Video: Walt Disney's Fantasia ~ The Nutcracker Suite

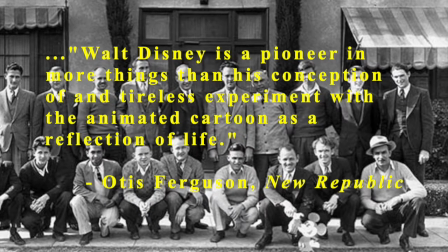Walt Disney is a pioneer in more things than his conception of and
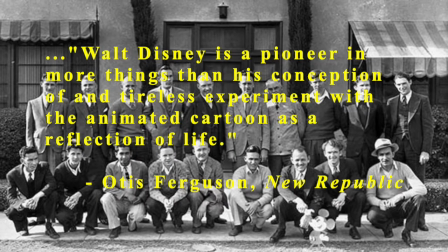tireless experiment with the animated cartoon as a reflection of life.
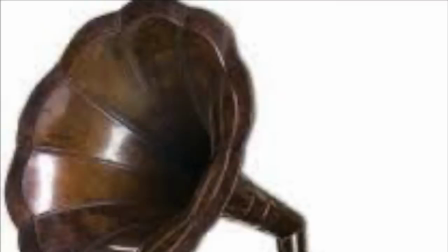For example,
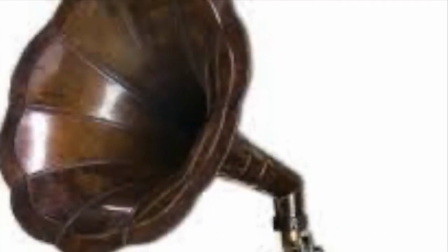it was the function of a Disney director to explain to the layout artists and animators in his unit exactly what Walt wanted.
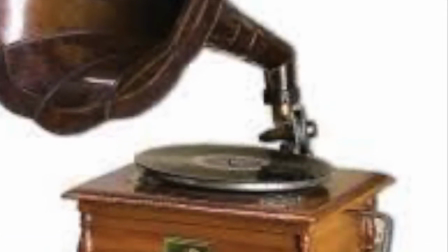As an audio-visual guide, the animator would get a phonograph record,
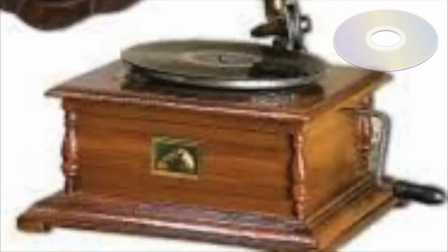nowadays it is a CD, of the sound for his scenes,
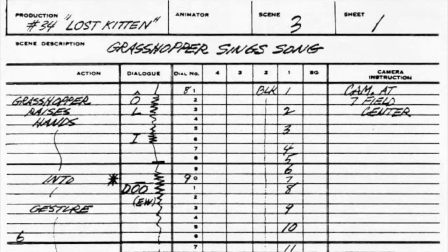a photostat of the storyboard worked out by Walt and his story department,
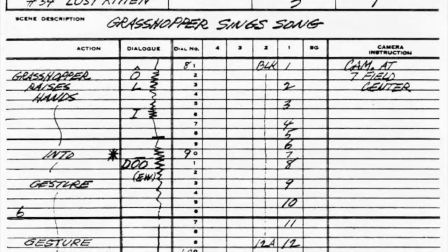and an exposure sheet made out by the director.
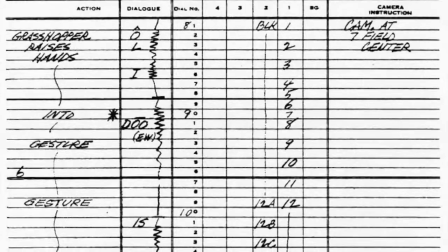As explained in the first chapter, an exposure sheet is the guide to the timing of the scene.
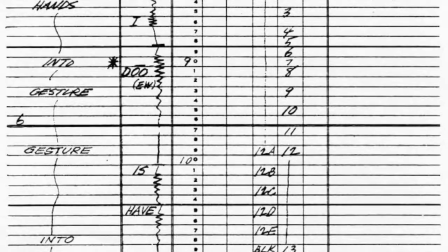But in a sequence as subtle as the Arab dance, a good animator would rely on his own sense of timing.
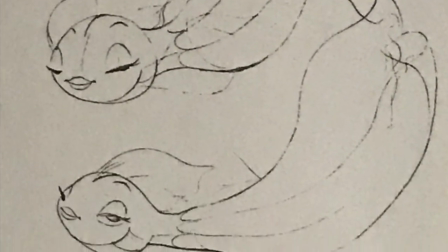Animators Don Lusk and Sandy Struthers had to suggest both goldfish and belly dancers at the same time.
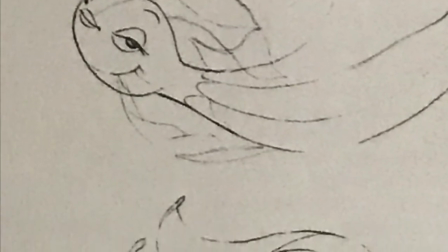In one scene, for instance,
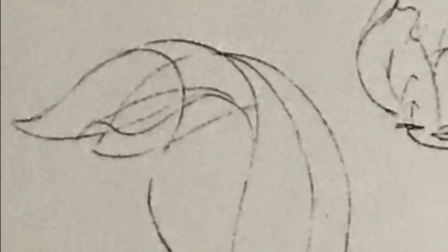the fish even suggests a woman wearing sheer harem pants by the quickly changing positions of its undulating fins.
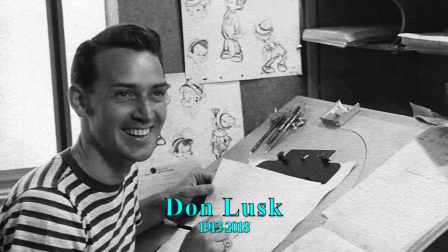Artists who would later rise to the top of their professions contributed to the Nutcracker Suite.
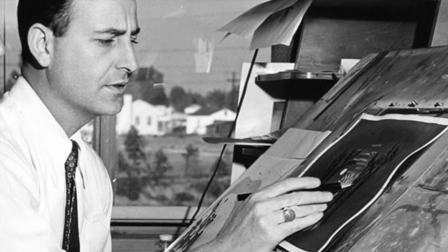John Hench, Senior Vice President and Prime Visualizer at WED, the Glendale,
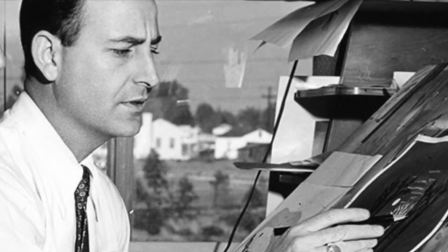California dream tank that Walt founded to design his amusement parks,
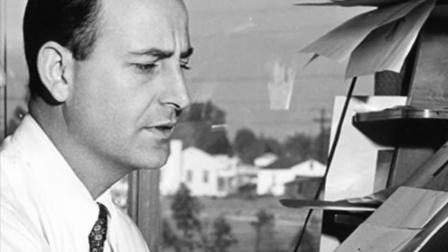began by painting backgrounds for the Nutcracker Suite and later emerged
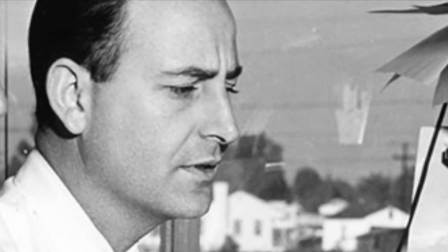as one of the studio's top colorists on such features as Cinderella,
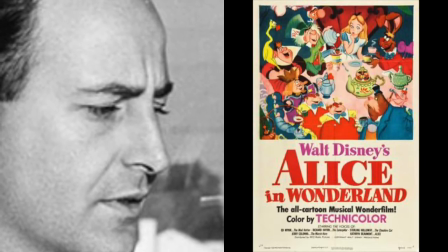Alice in Wonderland, and Peter Pan.
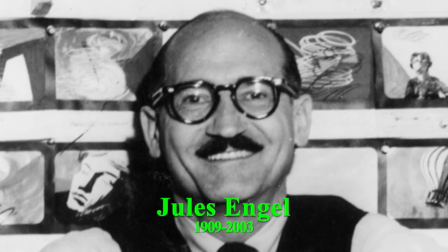Jules Engel, now head of the animation graphics department of the California Institute of the Arts,
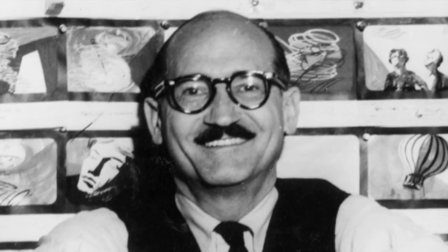contributed a number of pastel drawings of thistles and orchids on black paper that he says inspired Sam Armstrong to
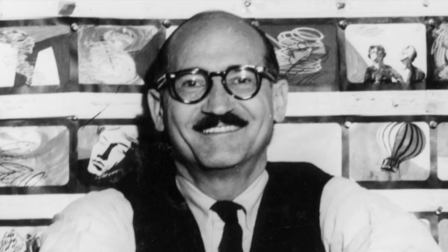stage the Chinese and Russian dances against black rather than against the naturalistic backgrounds that are the style of
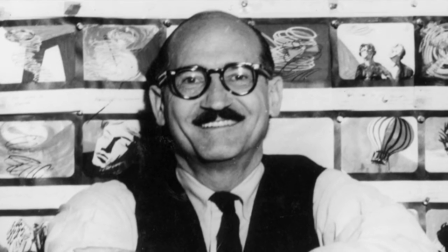the rest of the Nutcracker Suite.
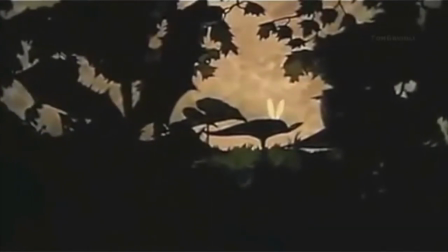Waltz of the Flowers took its inspiration from a comment that Walt made at a story conference when he said,
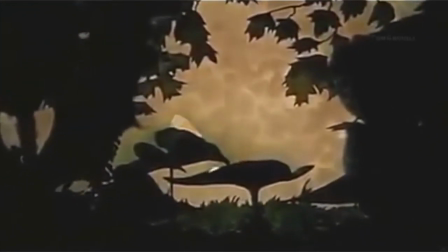"I'm just wondering, we've devoted a lot of our picture to flowers as they are in the summer with their full color,
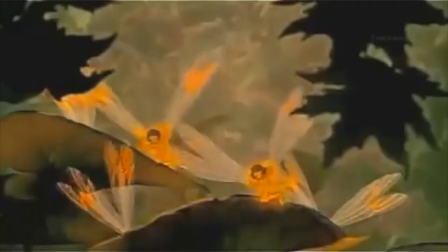and I'm just wondering if there isn't enough beauty in autumn itself.
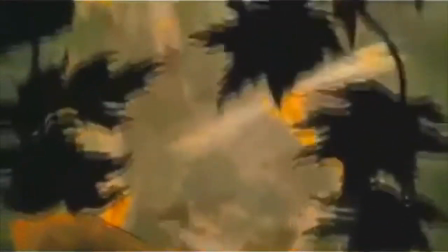Then I think your opening would be changing from summer colors into the colors of autumn.
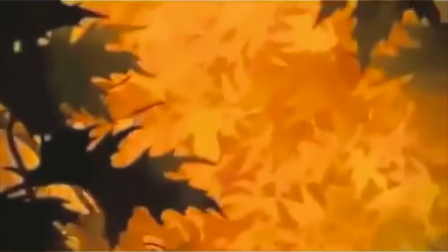The leaves, everything that would show a change. That harp music is swell for the color change."
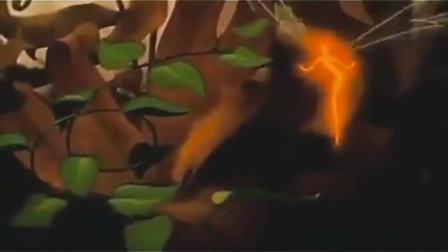In the finished film, the heart glissandos accompany the change of the leaves from pale green to
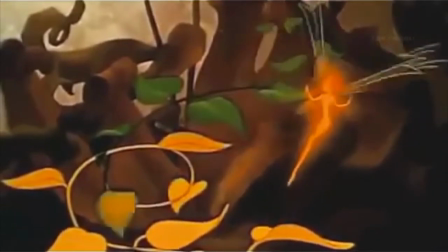yellow to orange as the autumn fairies move around them, touching them, turning them into the colors of autumn.
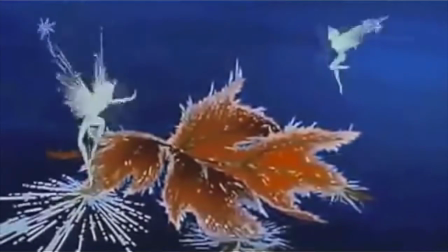When the frost fairies touch the leaves encrust with frost into a virtuoso display of effects animation.
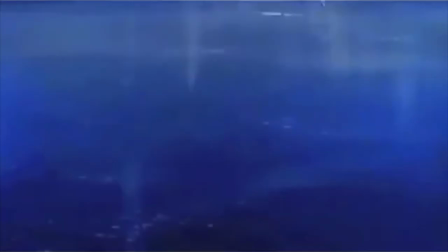The frost fairies freeze the water with a skating action animated by Robert Stokes,
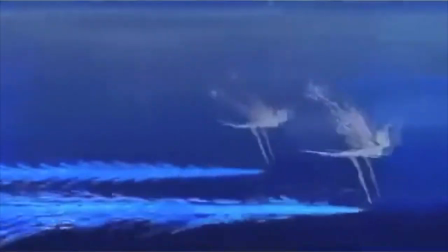which includes a marvelous recreation of the 1-2-3 step
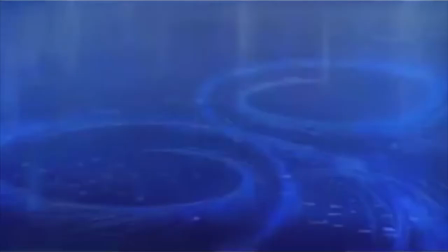glide of human skaters as it might be executed by fairy sprites.
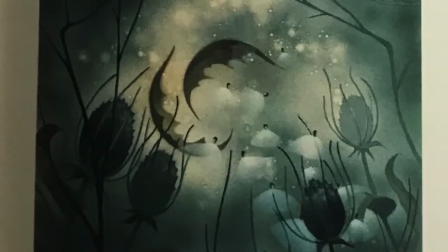Of all things of beauty in Fantasia, the Milkweed Ballet is the most poignantly lovely.
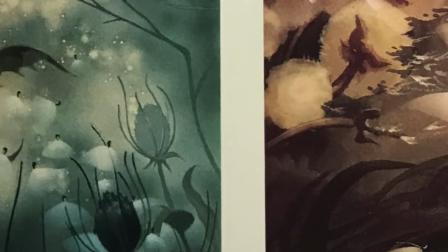Autumn fairies touch milkweed pods, and milkweed ballerinas emerge and are airborne.
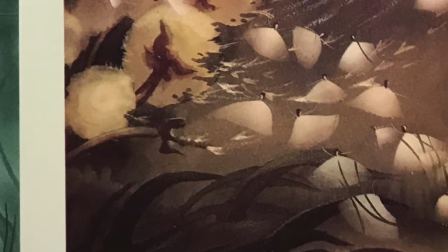It is late in the season, and their dance is brief.
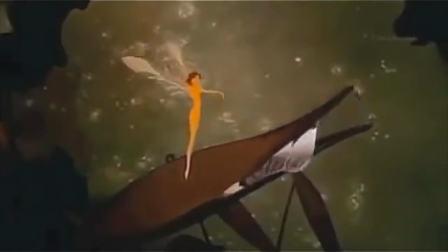"If you have a pod and the fairies touch it," Walt told the story meeting,
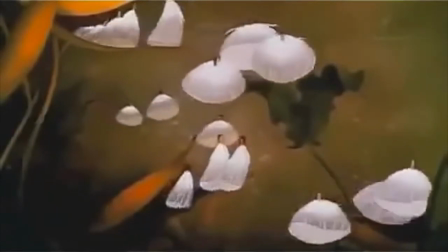"all the seeds fly out almost as if they're alive. Actually, the wind does it, but you get the illusion they're alive.
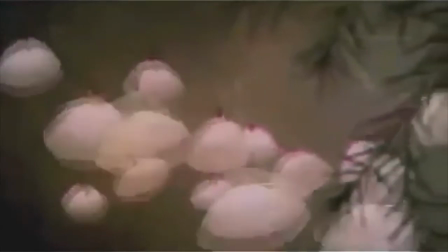I think there's something beautiful in those seeds balleting through the air.
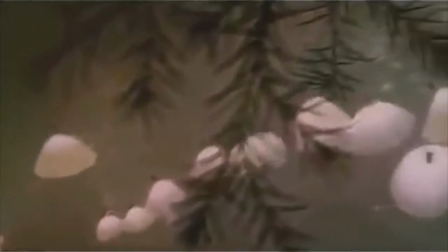I like to use them because we can get off the ground and have our ballet in the air."